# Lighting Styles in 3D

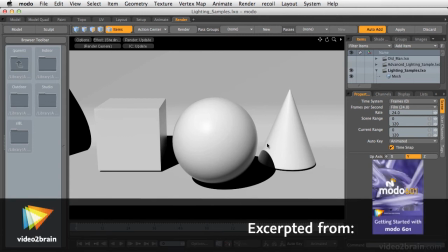0:04 In this video, we'll have a look at some of the lighting styles and options that are available inside of Modo. We'll look at directional CG lights, which are the kind of basic lights that are used in a lot of 3D packages,
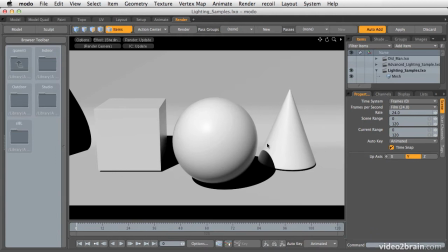0:17 and will actually transfer from 3D package to 3D package pretty well. And we'll look at some more complex lighting, and we'll also look at global illumination or radiosity, which is a more complex and advanced lighting style that will let you have more realism in your 3D renders.
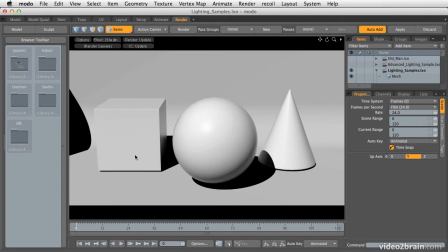0:31 So this scene here demonstrates a good example of just a basic CG lighting scene. You can see that the light is clearly coming from the upper left. It has kind of this round sheen on the sphere and then the streaked sheen on the cone.
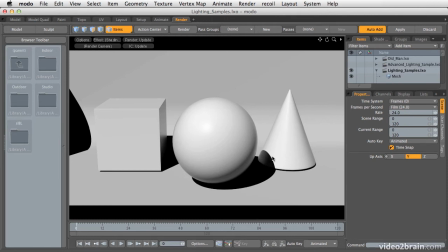0:46 The shadows are black and dark, except for where we have a little bit of reflection creeping in onto the edge of the cone, and then under here around the cube, and then off even the side of the environment. Just kind of hard, rough shadows.
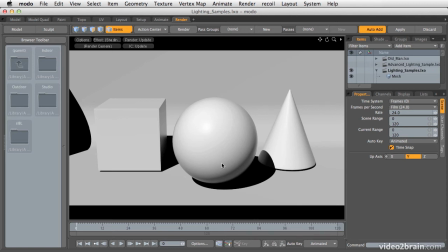1:01 You get the feeling of depth, you get the feeling of the lighting and the shadows, but it leaves a lot to be desired as far as actual realism and being a little bit more compelling. Now, using this kind of lighting, you can actually get very good results if you use it very carefully,
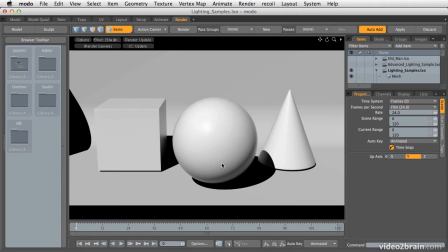1:15 if you use it very deliberately, and then also combine it with materials that are well optimized for it.
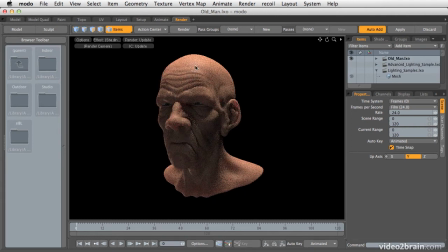1:22 An example of that would be this old man here, who has just basically 3 very simple lights pointed at him.
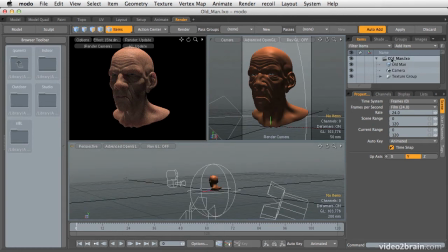1:31 And what we can even do here is go and grab these lights. It's just 3. These are known as spotlights. They're just very simple lights, kind of like a stage light.
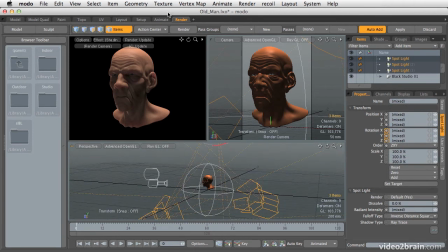1:45 And if we take these and rotate them around the origin, we can change up the lighting style pretty quickly here.
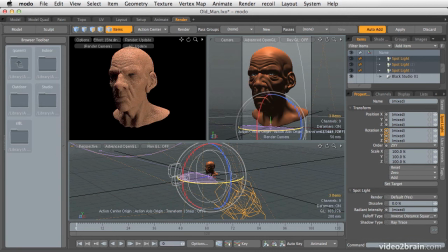1:55 So if I spin these all around this way, we can get a little bit more front lighting. You can see, so now the light's coming from over here. Spin it even farther over that way. We can get kind of a more nice balanced light coming from the left and then a little bit coming from the right.
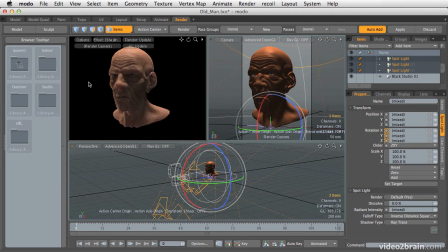2:12 Keep going around even farther. You can get a nice bit of edge lighting that works well.
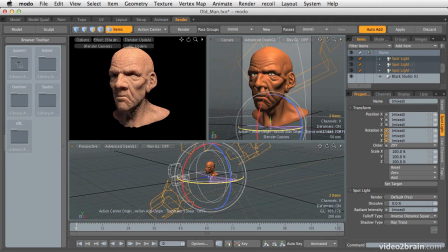2:18 We can even rotate them up this way to get some really different, varied lighting styles just using these 3 simple lights. So it can be a good way to get nice lighting, and typically you're going to get faster render times with this kind of lighting.
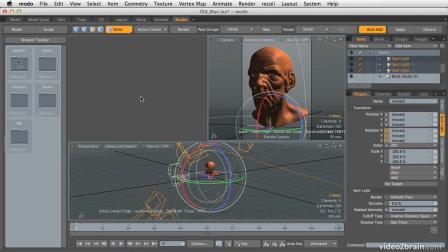2:32 But what you will miss in doing something like this, let's make it larger so you can see it,
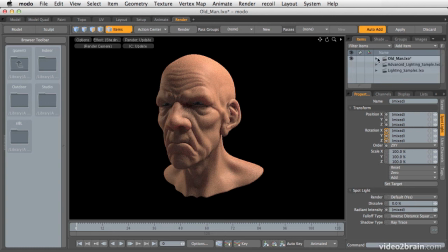2:36 what you will miss is a kind of added level of softness and nuance that comes from more realistic lighting, and that's the global illumination or radiosity that I mentioned earlier.
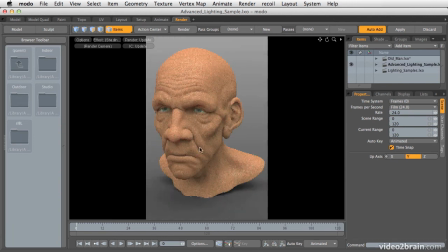2:47 So we can see here's the same subject in a scene that uses a more complex lighting. This is actually lit by a combination of CG lights and also of an environment image that is an actual photograph,
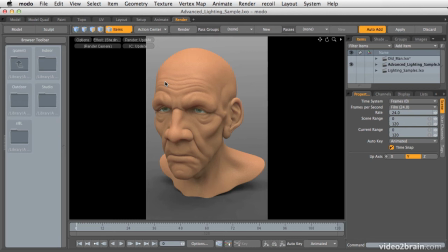3:03 a spherical photograph taken, stitched together of a number of photographs, and then those photographs are used to calculate the lighting in the scene. Nice thing about this kind of lighting is that you can change it up just by changing the environment image or the image that's surrounding the scene.
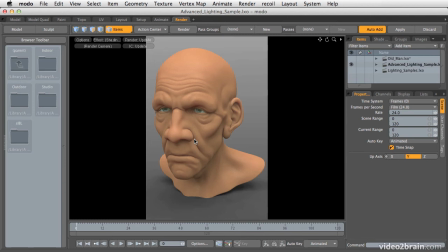3:21 So if you can go in and you can take some good quality photos of something in high dynamic range or at above the kind of the standard JPEG range, you can get good lighting out of them, and you can use these to have at least the start of very good lighting scenarios built.
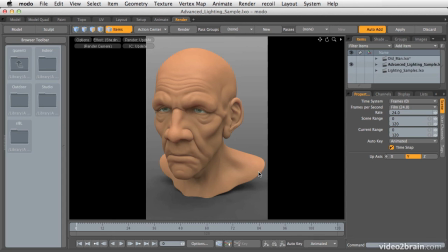3:38 So, using different types of 3D lighting, you can achieve a good look no matter what it is you're doing. Even if you're just using simple lighting, knowing how your lights work and using them well will allow you to get good results. And then if you have more time and more need for better looking lighting,
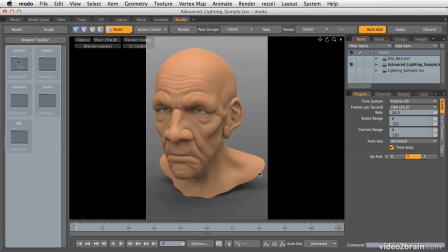3:56 then you go with more complex and advanced lighting styles that can add a lot of realism and extra detail to your 3D renderings.